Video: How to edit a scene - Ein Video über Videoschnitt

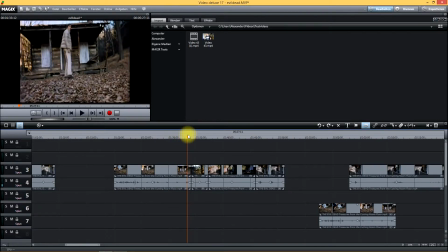Und hier, er dreht sich zu seinen Freunden um und hier kann man auch nichts anders schneiden.
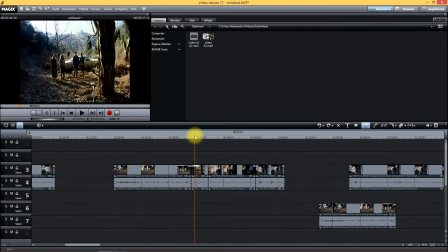Klar, zeigen wir die Freunde erst, wenn er sich umdreht, da kann man nichts anders machen. Alles andere wäre Nonsens. So, jetzt habe ich aber die erste Veränderung gemacht.
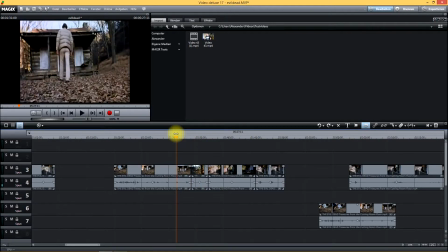Anstatt jetzt nach dieser Szene wieder in diese Szene zurückzuschneiden, habe ich mich jetzt dazu entschlossen,
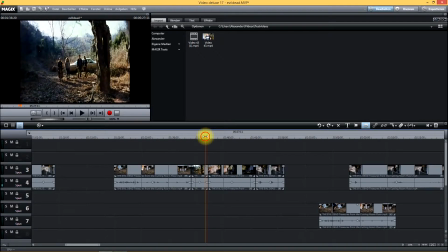nachdem er seine Freunde angeguckt hat, in diese Szene zu schneiden.
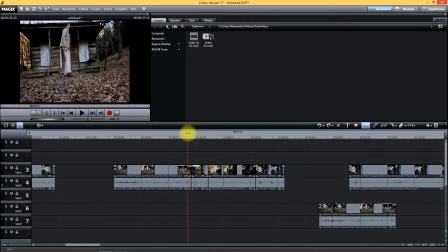Also in die andere Szene hinein. Nicht wieder in das hier zurück, wie es eben war, sondern in die nächste Szene schneiden.
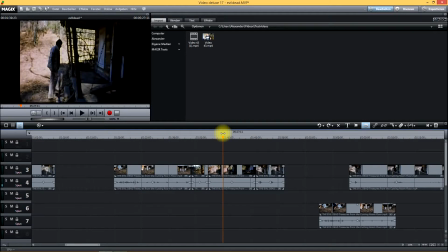Die begann ja eigentlich in dem vorherigen Fall erst hier, wo er hochgegangen ist.
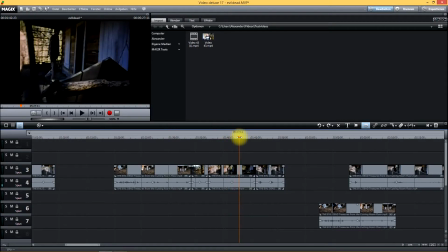So, also, jetzt läuft er hier weiter und anstatt jetzt hier direkt in die Nahaufnahme zu schneiden, wie ich es ja eben gemacht habe, schneide ich jetzt erst rüber, wenn er nach oben greift, wie man hier sehen kann jetzt.
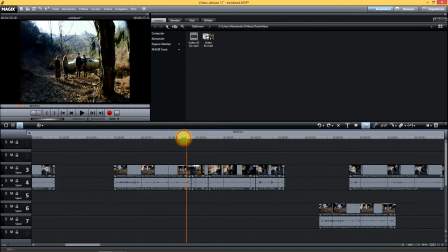Das heißt, es ist zweimal die gleiche Szene, aber völlig anders zusammengesetzt. es ist, wie ich später gesehen habe im originalen Film wurde es so geschnitten wie ich es hier auch gemacht habe und zwar so,
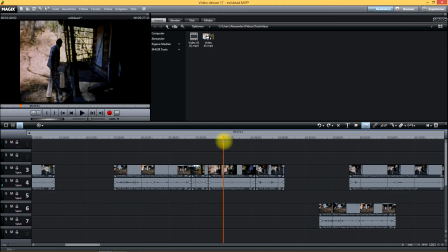so, so genau wie im originalen Film aber hier hat es dann so
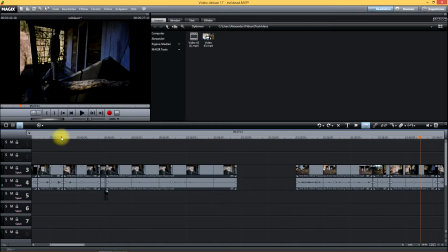geschnitten wie ich es letzten Endes dann hier gemacht habe hier ist das also dann gleich also praktisch
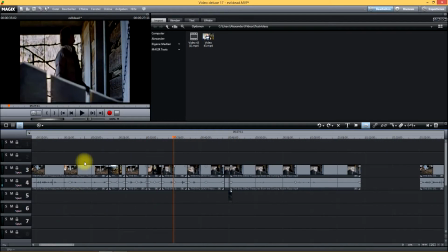dieser Schnitt ist im originalen Evil Dead dafür ist im originalen Evil Dead eben nicht dieser Schnitt hier zurück zu dieser Szene.
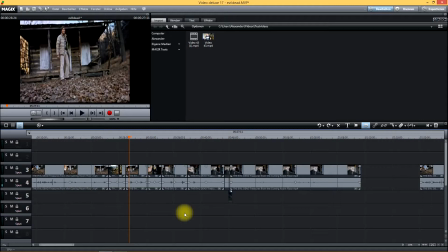Also man kann da quatschen, solange man will und es ist auf jeden Fall sehr interessant, dass man die gleiche Szene in so verschiedenen Varianten zeigen kann.
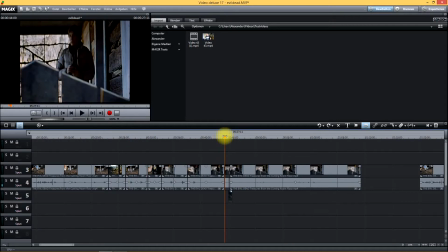Dann gibt es noch eine Sache und das ist im Original Evil Dead nicht der Fall. Ich hätte es rausgemacht und zwar ist es so, dass er hier einen Satz sagt. Er sagt hier, das habe ich euch vorhin in der anderen Szene hinten gezeigt, dass es einer von diesen Schlüsseln sein soll.
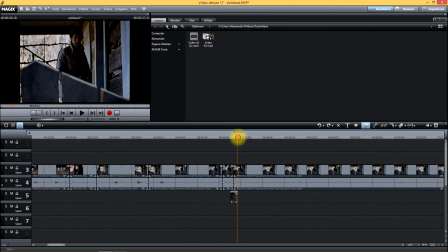Und das ist natürlich ganz klar, ja. Ich meine, er hat einen Schlüsselbund, er redet hier auch viel zu leise, seine Freunde sind viel zu weit weg, um ihn überhaupt hören zu können. Das ist eigentlich unsinnig, dieser Satz. Deswegen habe ich mich dazu entschieden, den Satz rauszuschneiden. Das heißt, er guckt sie nur an und guckt dann auf den Schlüsselbund und versucht aufzuschließen.
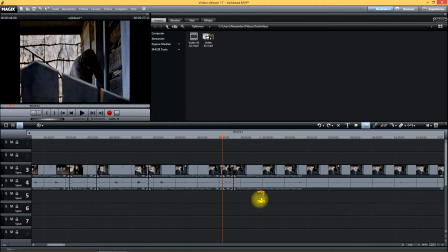Er sagt nichts. Jetzt ist es aber so, wenn ich diesen Satz aber rausschneide, dann springt das Bild. Das können wir jetzt hier sehen. Zack, habt ihr gesehen? Da ist ein kurzer Sprung. Und dieser Schnitt, der würde ja auffallen. Diesen Schnitt muss man also umgehen, indem man einfach eine Szene, und zwar die Szene seiner Freunde, wieder hinzufügt.
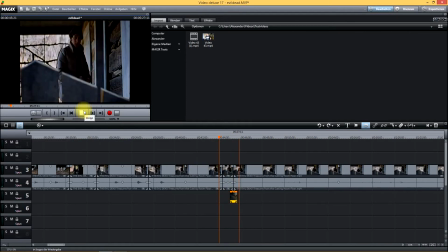Das ist jetzt in dem Fall hier nur ein Bild, wenn man mal guckt. Das ist natürlich Nonsens, man würde sowas jetzt nicht machen, aber nur um euch zu zeigen, der Schnitt würde also praktisch nicht auffallen in dem Moment, wenn man halt seine Freunde sieht.
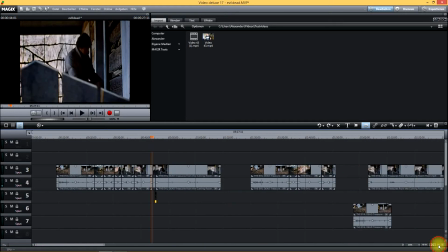Und der Satz ist rausgeschnitten. Im Originalen, wie gesagt, ist der Satz aber nicht rausgeschnitten worden, sondern ist drin. Ja, das soll es eigentlich auch schon gewesen sein. Ich wollte euch damit eigentlich nur mal zeigen, dass man, wenn man Rohmaterial hat,
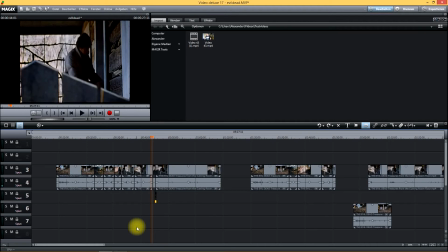wirklich wunderbar seine eigenen Filme zusammen kreieren kann und seine eigenen Ideen. Und dass die Ideen wirklich zahllos sind. Also man kann wirklich so oft, wie man will, das umschneiden und man hat doch immer wieder einen anderen Film.
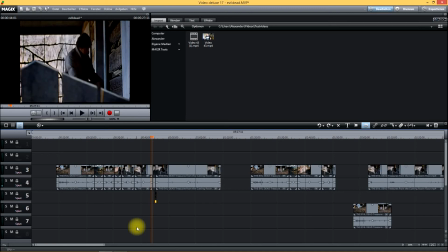Und ja, ich kann eigentlich jedem nur empfehlen, schneiden ist eine sehr interessante Sache. Ich mache es unheimlich gerne, natürlich meistens meinen eigenen Kram, aber hier hatte ich halt ein recht gutes Beispiel jetzt. Ich hoffe, dass euch das Video gefallen hat, das erste seit langer Zeit und freue mich natürlich über Kommentare.
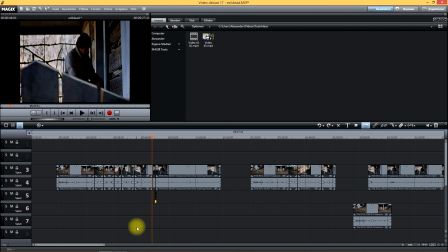Und ja, ich hoffe, ihr hattet Spaß und bis zum nächsten Mal. Vielen Dank. Ciao, ciao.